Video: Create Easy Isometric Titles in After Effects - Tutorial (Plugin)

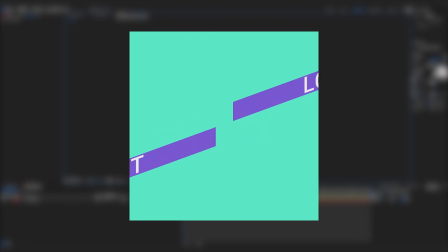0s
Hi and welcome to this tutorial. We're going to be creating this quick isometric text animation. Let's get started.
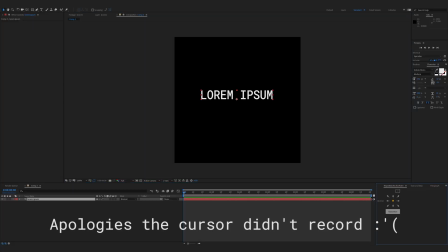5s
I've got some text here. What we want to do is make sure paragraph is set to middle. Then I'm going to reposition the anchor point and hit Control or Command Home to center that in the very center. And let's add the transform effect to do our animation. So the skew here, I believe, is measured in degrees, and I kind of want it to look nearly isometric.
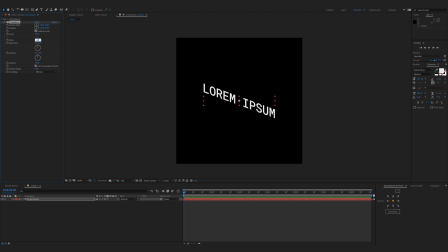23s
So I'm going to do a skew of, say, 20, or rather, minus 20. The actual isometric version would probably be minus 30. That would be more standard, but I think that's a little bit too much for this. And you'll notice if we move the position, it's moving it in world space, but we want to move it like it's moving along the isometric plane.
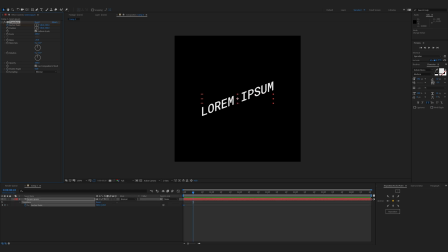42s
So that's why we use anchor point. So I'm going to set a keyframe here and come forward a bit at another keyframe and send this back a bit. Then we'll wait a beat, and then we want to transition it out and move it completely off the screen in the direction that it's traveling.
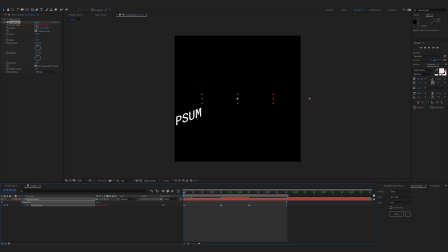59s
Then I'll come over to Ease and Whiz and apply some easing to that. Looking good. Now let's add in TextBox, and you'll notice that it's not inherited this transform effect here. So what we will do is come under Transform Skew, and we'll skew it on the Y axis.
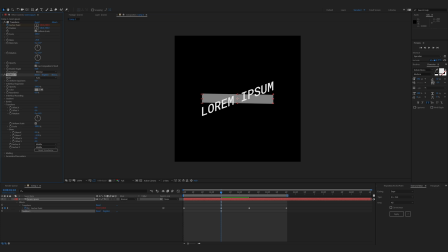77s
And to match these up easier, let's just remove all the expansion. And then if we change the skew, we'll be able to get pretty much exactly the right amount. Great. And what I think would look better is if we have a little bit of uniform expansion,
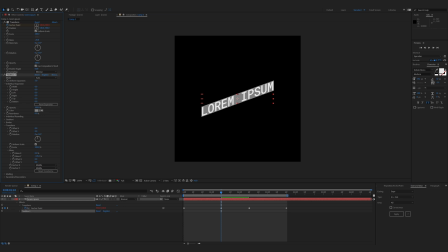92s
maybe 5, and then because this text is very landscape, I then want to emphasize that by increasing the width. Great, so now let's do the animation here. We want to offset the X, and again, just like how we had to use the anchor point here instead of position, which was moving in world space, we've got the same issue here.
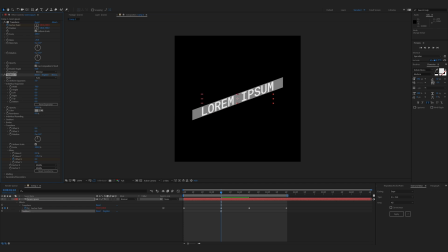112s
We can't move the box in world space, we need to move it, so that's why I'll be using this offset X here. And let's have it come in from the opposite way. And we want it just as it goes out of frame. And then when it exits the frame, I want it to follow the text.
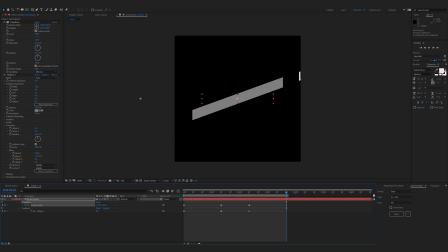130s
So the text is going top right. Now we've run into a problem here. If the anchor point of this goes completely off the screen, then there's no pixels for the text box to draw. So I'm just going to make sure it's nearly at the edge of the screen. And then I can easily set this to go off screen.
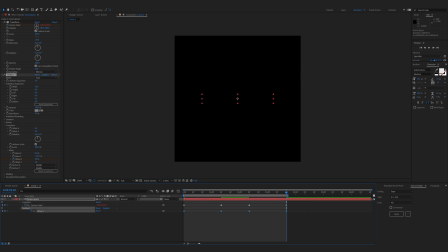146s
And for this offset X, I'm also going to apply the same easing to it. The only thing that's missing here is we need to come down to matting, and we want to mat the text to the fill. Now that's looking good, but the exit's a little bit boring, and that's because these are both moving uniformly.
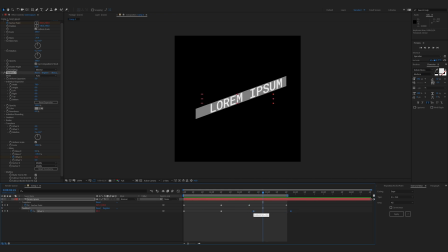162s
If we add some delay here, that's going to look a lot better. Another thing you may want to do is chuck on some motion blur. That will help things smooth things out a bit.
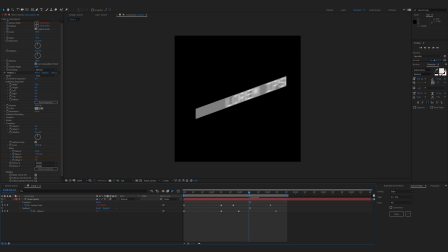178s
Depending on your frame rate, if your frame rate says 60, very high frame rate, you probably don't need motion blur, but I'm using 30 frames per second, so I think it will benefit from motion blur.
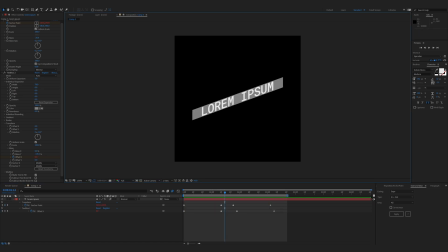193s
Now what we want to do is have a second layer of text that kind of does the same thing, except from the opposite direction. So I'll just move it down here.
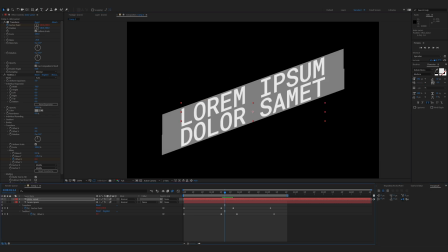201s
And if we change the text, we can see that these two don't quite line up, so then we can just change the tracking.
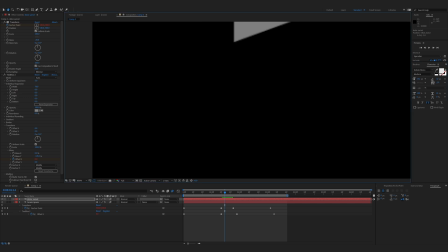211s
And if all else fails, we can get really granular here and match these up exactly.
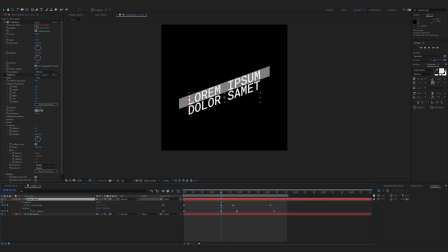220s
Now if we turn the text box off, we can concentrate on changing the text animation. We want this one to come in from the opposite side. Instead of from that side, we'll come in from the right. And then when we exit, we will exit the other way, exit to the left.
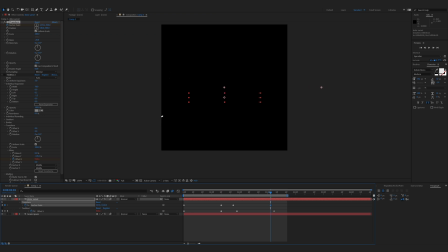237s
And again, we want it nearly out of frame, but just a little bit left.